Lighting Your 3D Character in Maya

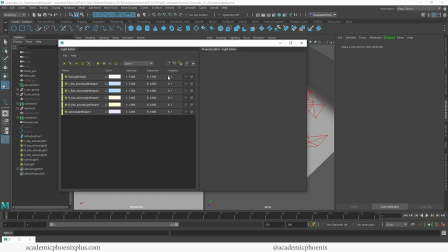And since I'm ready to start increasing the intensity and also my samples so I can get a higher quality render, the light editor is actually really great. So what I can do is go in and change the key light, for example, right here off the top to maybe a 4.
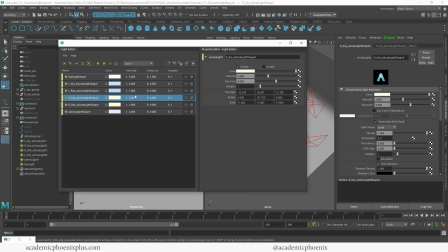And I can also grab this one, which is the rim. I'm okay with the rim lighting. This is the key light 4. And if I want to increase the top, I can increase this to a 3. Another thing that I can do is select all of these lights together by holding down shift and clicking, and I can change my samples to 3.
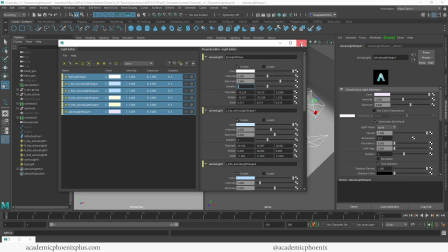I wouldn't go any higher than that because that will increase your render time significantly with very little results.
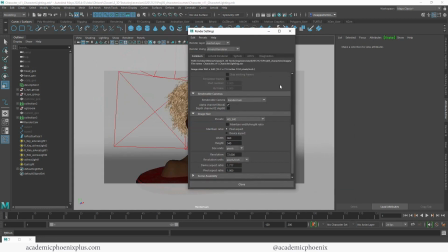The other thing I'm going to do is go to my render settings, and I do want a higher quality image size. So right now my image size is HD 540. I'm going to change that to 720. And then I'm going to go to the Arnold renderer. I do have a video where it goes over all of these things, but I'm going to go ahead and crank this up to probably
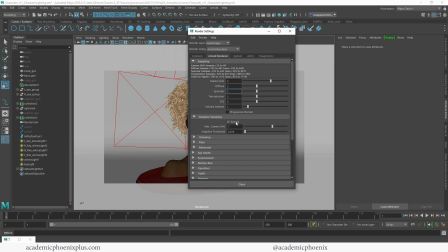5, 3, 3. I do have subsurface transmission. I really don't have fog, so I could probably drop that. I'm also going to turn on adaptive sampling, and I'm going to leave it at 7. So it goes between 5 and 7. Again, I have a whole video about what all of this stuff means. So I'll leave a link below so that you guys can find it and find out about
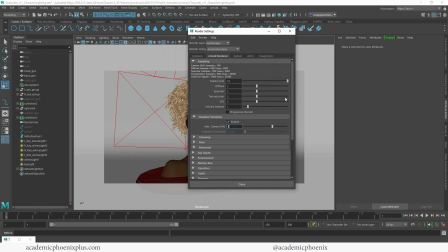why this stuff is important and why it's a terrible idea to crank all these values up.
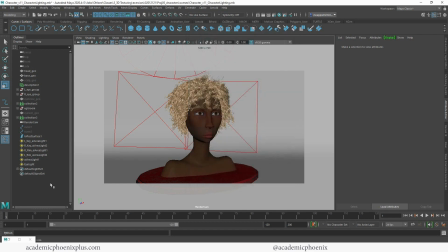So make sure that you control what you're doing. All right, that being said, this is probably going to take a little while to render. So I'm going to hit pause and I will be right back. And there you have it.
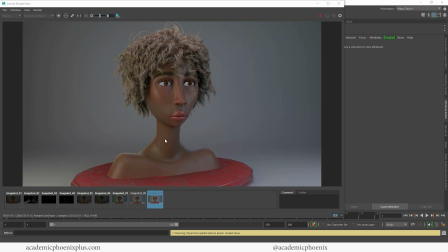You have a nice lit character with some nice rim lighting, with nice studio lighting as well, a nice key light or a nice eye light here to give you the nice highlight on the eye.
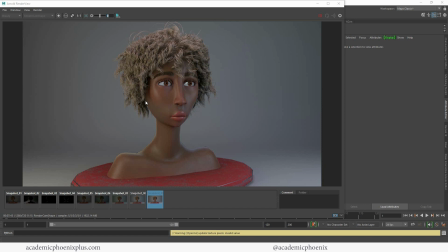And we also have light at the top, so it gives you this nice, it captures all of the specularity of your character. So hopefully you guys found that helpful. Let me know by leaving a comment below. If you guys are curious in developing this character from skin to X-Gen hair, X-Gen eyebrows,
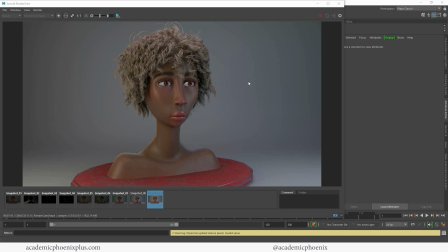X-Gen eyelashes, and also subsurface scattering, take a look at all the videos because you can actually make this your own. And you can find all those videos below. So again, thank you so much for watching. I hope you found it useful. If you did find it useful, please like and subscribe because that encourages me to make more videos like these.
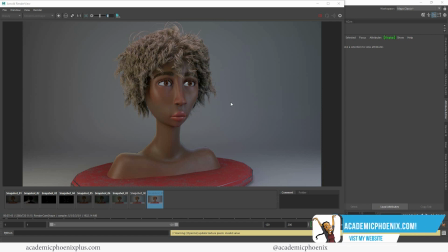And also don't forget to take a look at academicphoenixplus.com where you can find free 3D models, free tutorials, ebooks, and so much more. So take a look at academicphoenixplus.com. And you can also sign up for my newsletter for the new things that are coming up soon.
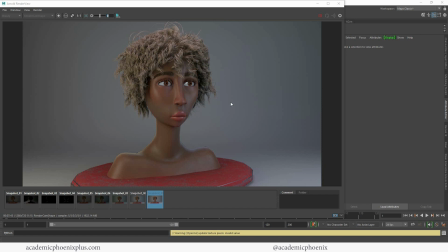If you know somebody that might be interested in lighting their character better, then please share my videos. That would be amazing. And tag me on social media because I love seeing your work. So I'm in Instagram and I'm also in Twitter and Facebook. So please tag me so I can take a look at all the cool work that you guys are creating.
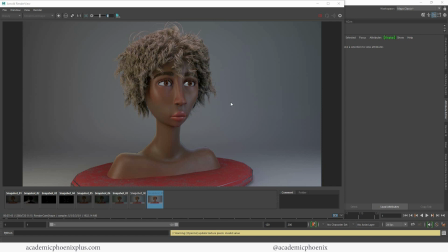Again, thank you so much for watching. I really appreciate it. Keep creating and I will see you next time.